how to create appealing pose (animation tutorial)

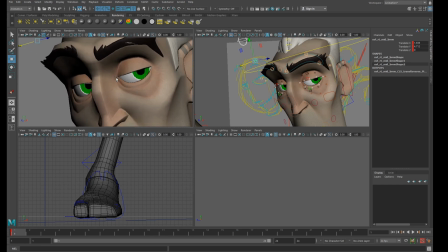985s
Okay, to make sure I'm getting the right eyes expression that I want.
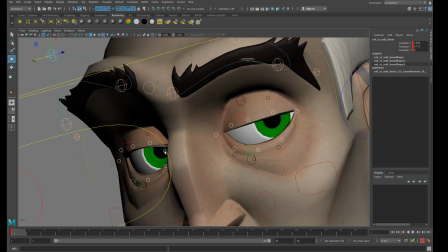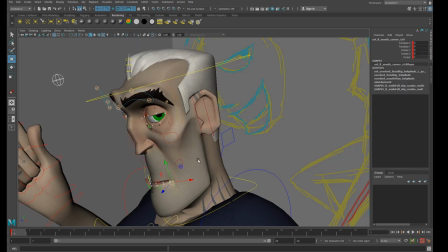1007s
And now it's time to tweak the mouth. Okay, I want to do a really big smile.
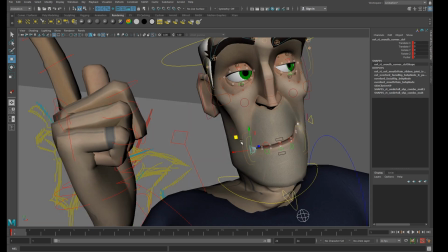1014s
Okay, really want to make him feel confident.
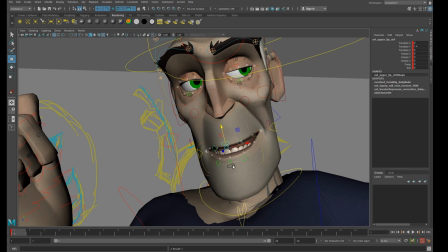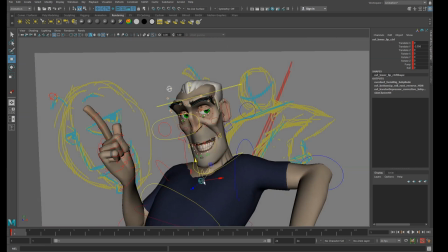1024s
Okay, and also another things I want to push the head towards this direction. See how suddenly it became more interesting when you tilt a tiny bit the face in this direction.
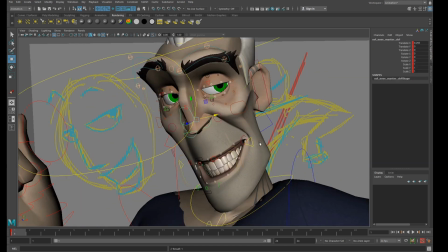1038s
Okay,
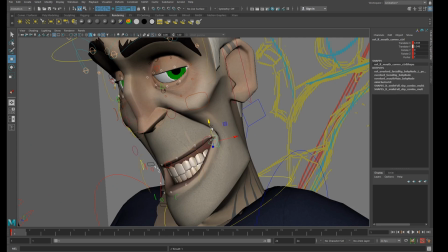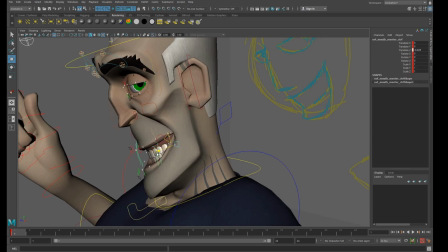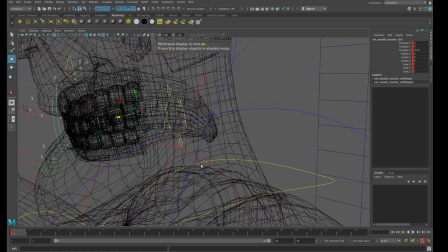1050s
and another things I want to do that is really important for me is when I shape the mouth expression, the teeth.
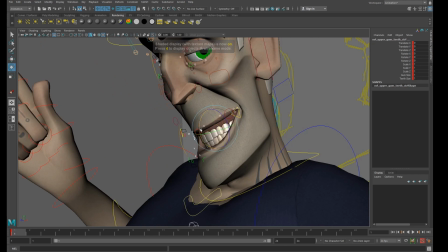1058s
Okay, um, really want to make sure it kind of follow. And in this case, because I don't like to see a lot of the gum, I like to scale on the y-axis.
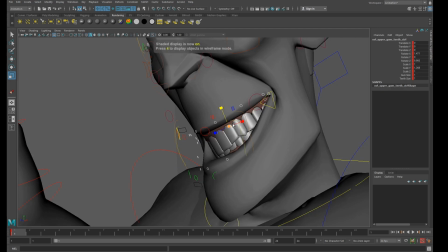1072s
Okay,
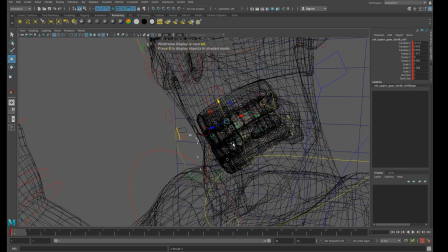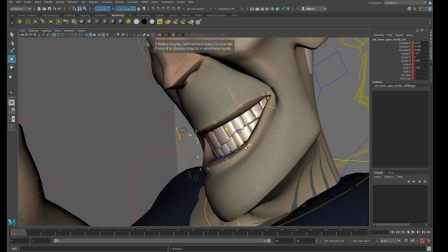1082s
okay,
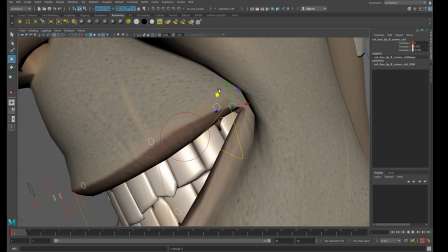1087s
and make sure that the smile itself is kind of pointy. Okay, when you when you do the smile, guys, it's really important the line of action.
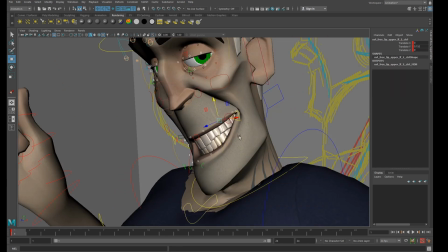1101s
Okay,
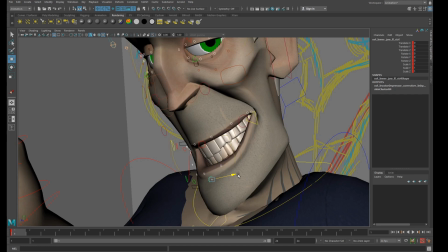select the wrong controller.
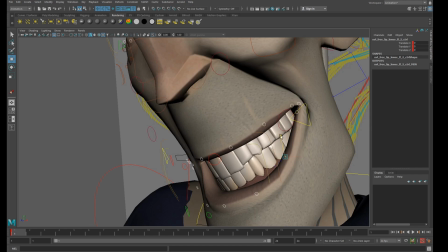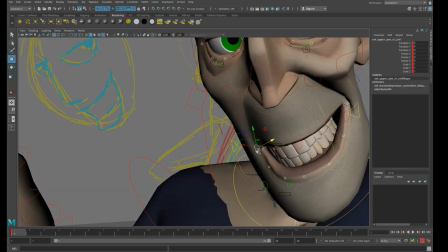1129s
Sometimes what I want to do is push those controller out. Okay, because I want to add this gap here.
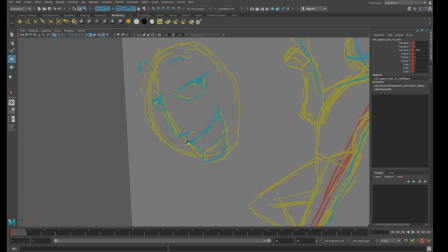1137s
If you notice the line here, I always want to go a little bit inside and create a nice contrast.
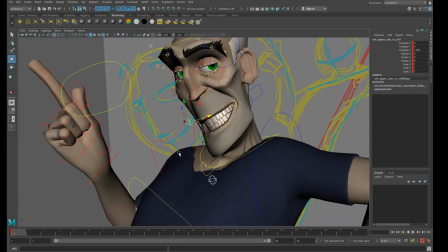1145s
Okay,
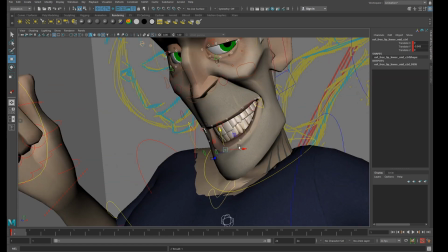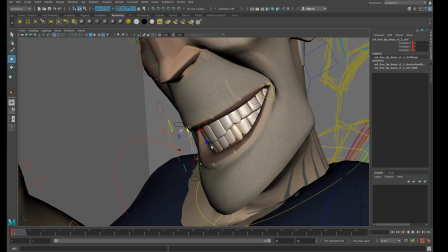1152s
so see this line is going inside here. Always want to push it.
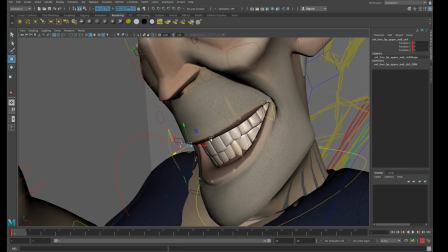1158s
Okay, and push the line here outside.
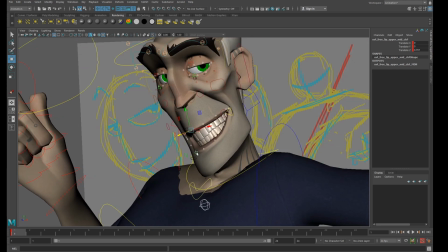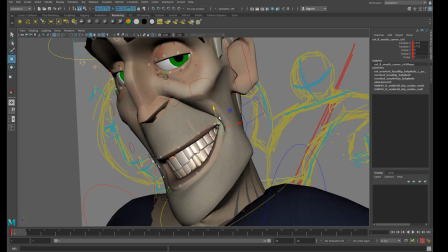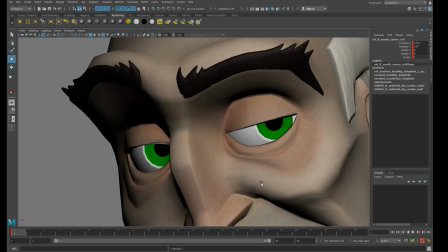1171s
And of course, we have to go back here and check what we're doing, right?
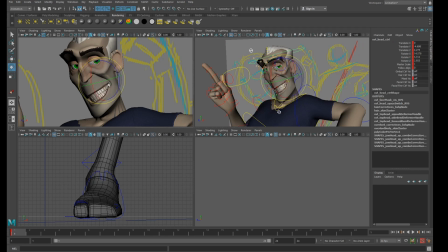1179s
Still not quite good enough. Also because I want to tilt the head more in this angle. Okay,
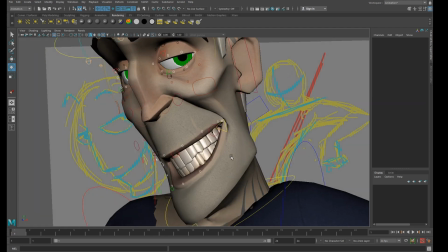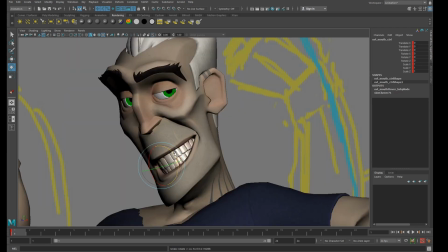1194s
sometimes I like to try to experiment a little bit more.
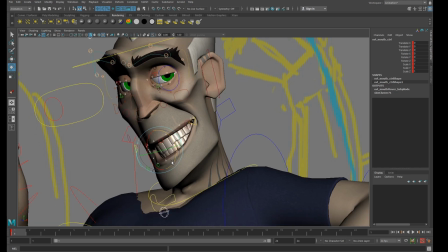1203s
still not quite happy. Okay.
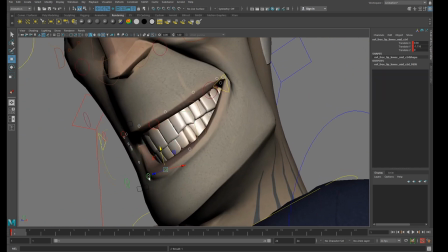Okay.